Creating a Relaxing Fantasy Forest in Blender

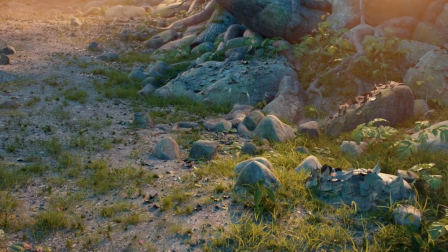[0:00]
If you've left your house in the past weeks, you probably noticed that plants are starting to shoot out of the ground everywhere and trees are starting to carry out photosynthesis again. Spring is my favorite season of the year and because of that I wanted to create a forest scene and try to capture the beauty of nature.
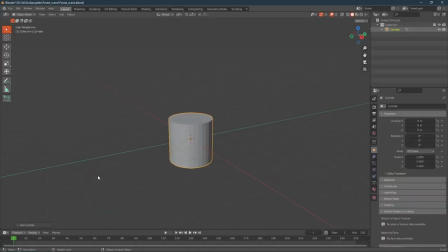[0:16]
The first thing I did was add a cylinder and sculpt it to make it look like a tree. That model of course had way too much polygons to use and so I duplicated and remeshed it.
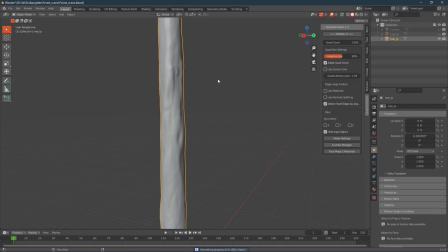[0:26]
For remeshing I used a quad remesher blender addon, which is a bit hard to get, but it just gives so clean topology and I'll put the link in the description.
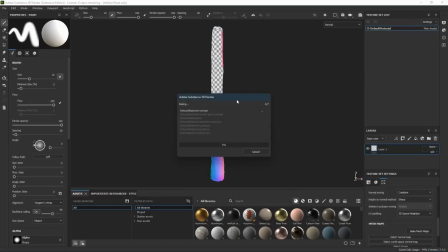[0:35]
Then I put that low poly model into Substance Painter and baked it. Then I could start with the texturing.
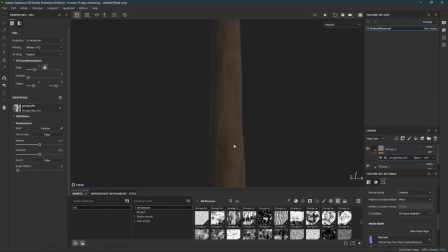[0:40]
I first put a dark brown color onto it and then added a bunch of grunge maps. One important thing I did was add height to the grunge maps. This makes it look a bit more 3D. Then I'd add a green color to it to create the moss. I'm not gonna go too deep into the texturing of the models, because I already explained my process in the past videos, which you can watch on my channel.
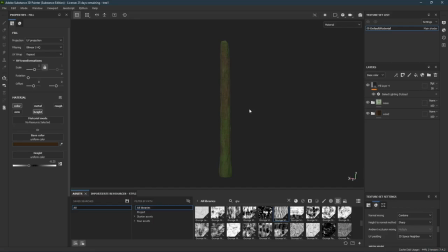[0:59]
Then when I was done I exported the textures and put them onto the model in blender.
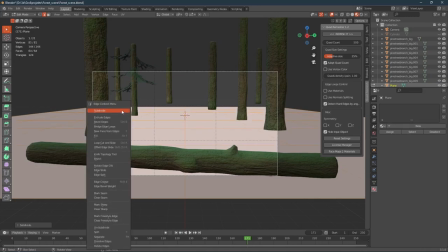[1:04]
The second thing I did was add a plane, subdivided a bunch of times and used the proportional editing to make those tiny hills and raise it up at the back.
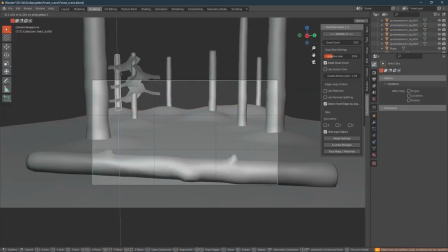[1:11]
Then I started to block out the scene with the trees that we already made.
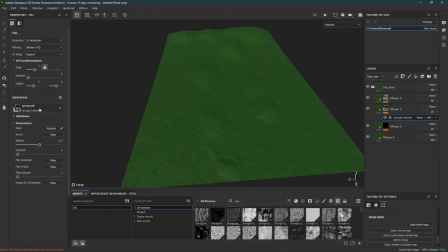[1:14]
I also unwrapped and exported the ground plane and also put it into Substance Painter and gave it a moss material there. Now I needed a main object of the scene and the first thing I could think of was a mushroom.
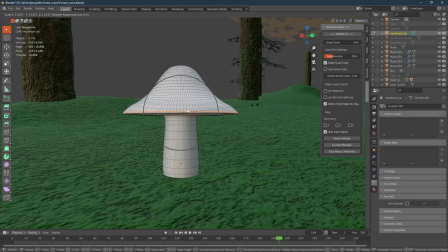[1:25]
So, just like for the trees, I created a high poly mushroom model and then duplicated and remashed it.
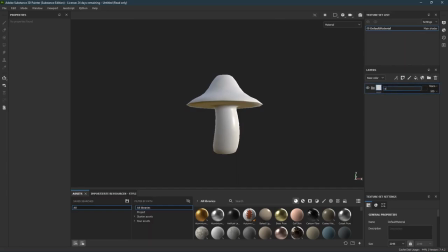[1:30]
Then again, of course, into a substance painter, bake it and put some color onto it.
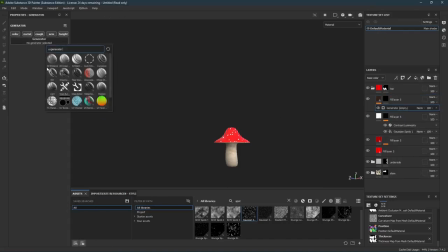[1:34]
For the white dots, I also used a grunge map with those points and just made them white and surprisingly, it actually looked pretty good.
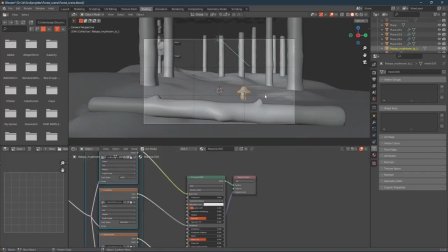[1:41]
When I got that, I placed the mushroom back into my scene. For that, I used the rule of thirds to place it on the bottom right.
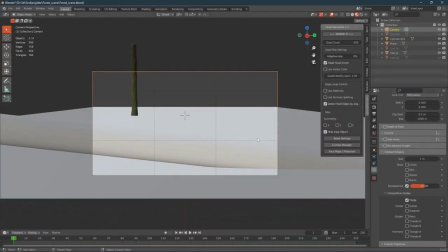[1:47]
Under composition guides, you can activate those stripes to help you with your composition.
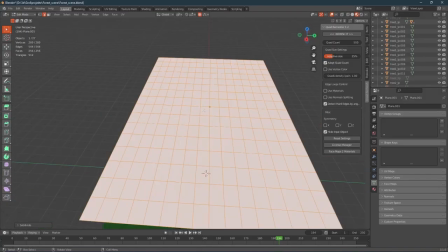[1:51]
For the leaves, I added a few big planes, which I subdivided and selected random faces and deleted those.
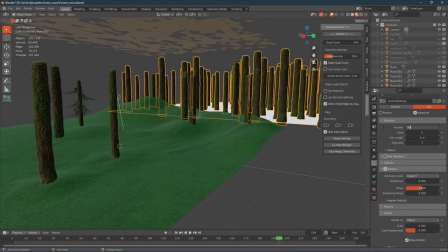[1:57]
Then when I stacked them over each other, it pretty much looked like leaves. For the background, I simply added a plane and used a particle system to put the trees onto it. And for some fog, I added two volumes. Now it's just a matter of placing in more plants to make the scene look more alive.
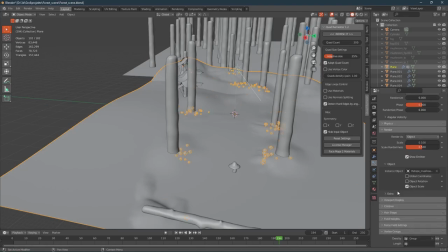[2:10]
So I used a particle system to put the mushrooms around the trees and I created a small pine tree.
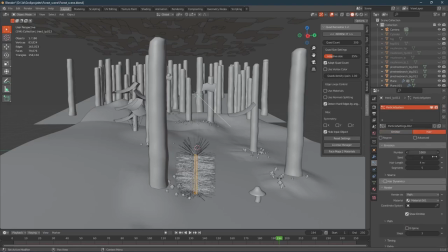[2:14]
For that, I simply used the tree trunk of the big trees and scaled it down.
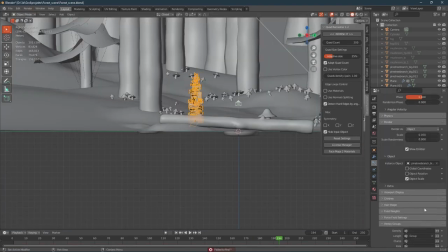[2:18]
Then in the weight paint tab I'd create a gradient and put the pine tree branches which I painted in photoshop onto it. For the majority of the other plants I used the plants which I made in the stylized nature video which you can watch right...
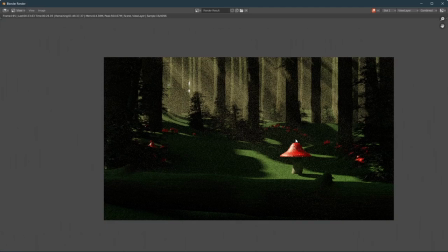[2:34]
Here. Later I realized that all the mushrooms pull away the focus of the main mushrooms and so I created the second type of mushrooms which I just made grey.
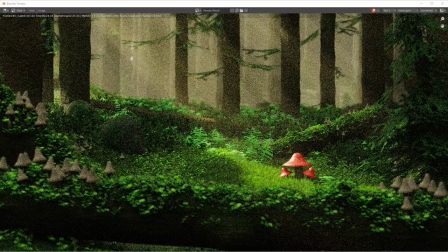[2:42]
Then again just for more detail I added a rock and fallen over trees. Then I rendered the whole scene out and I thought it looked okay, but I still was unhappy with the trees. And so I used a different technique for the branches of them. Instead of painting them in photoshop and importing them as planes, I created a pine tree with the free zeppelin tree gen addon.
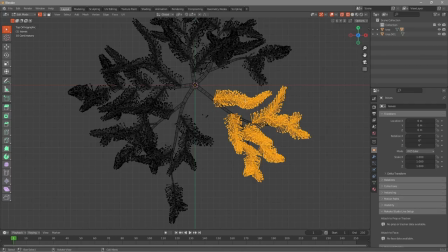[3:00]
There I tweaked the settings a bit and added leaves. Then I converted it into a mesh and cut off the branch.
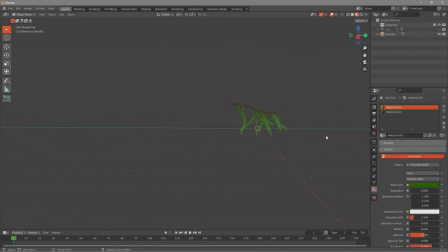[3:05]
I really like this type of branch, cause it's still stylized, but more detailed than the painted version. So I just deleted the other version of the branch and put the new one onto the trees.
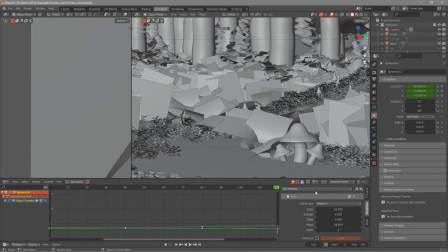[3:13]
Now to make the scene look more alive I want to add some movement to it. I added a few small light emitting spheres to create some fireflies. With the noise modifier in the animation panel I gave them a random path to fly.
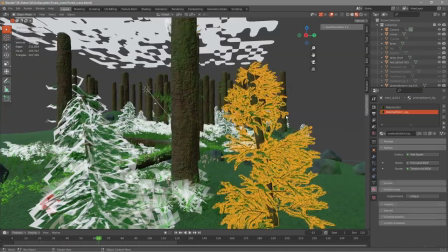[3:25]
Then I just added a very settled camera movement to the front, and then after a few final tweaks I was finally ready to render.
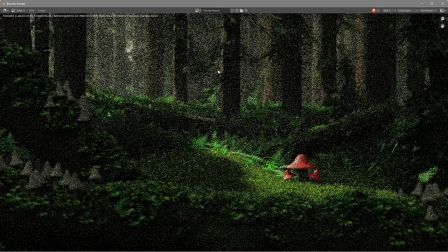[3:31]
This render process actually took over 24 hours, like 26 or 27, but at the end the shot was still flickering, but after that amount of time I didn't want to render the whole thing out again.
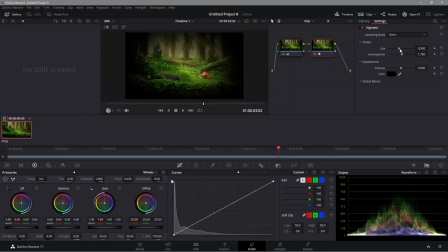[3:42]
So, for the very final step of the process, I put the sequence into DaVinci Resolve and just gave it a bit of a vignette and did a bit of grading. One thing that I also did was add a bit of camera shake. And with that the scene was finally done. Thank you for watching and please leave some feedback in the comments, bye.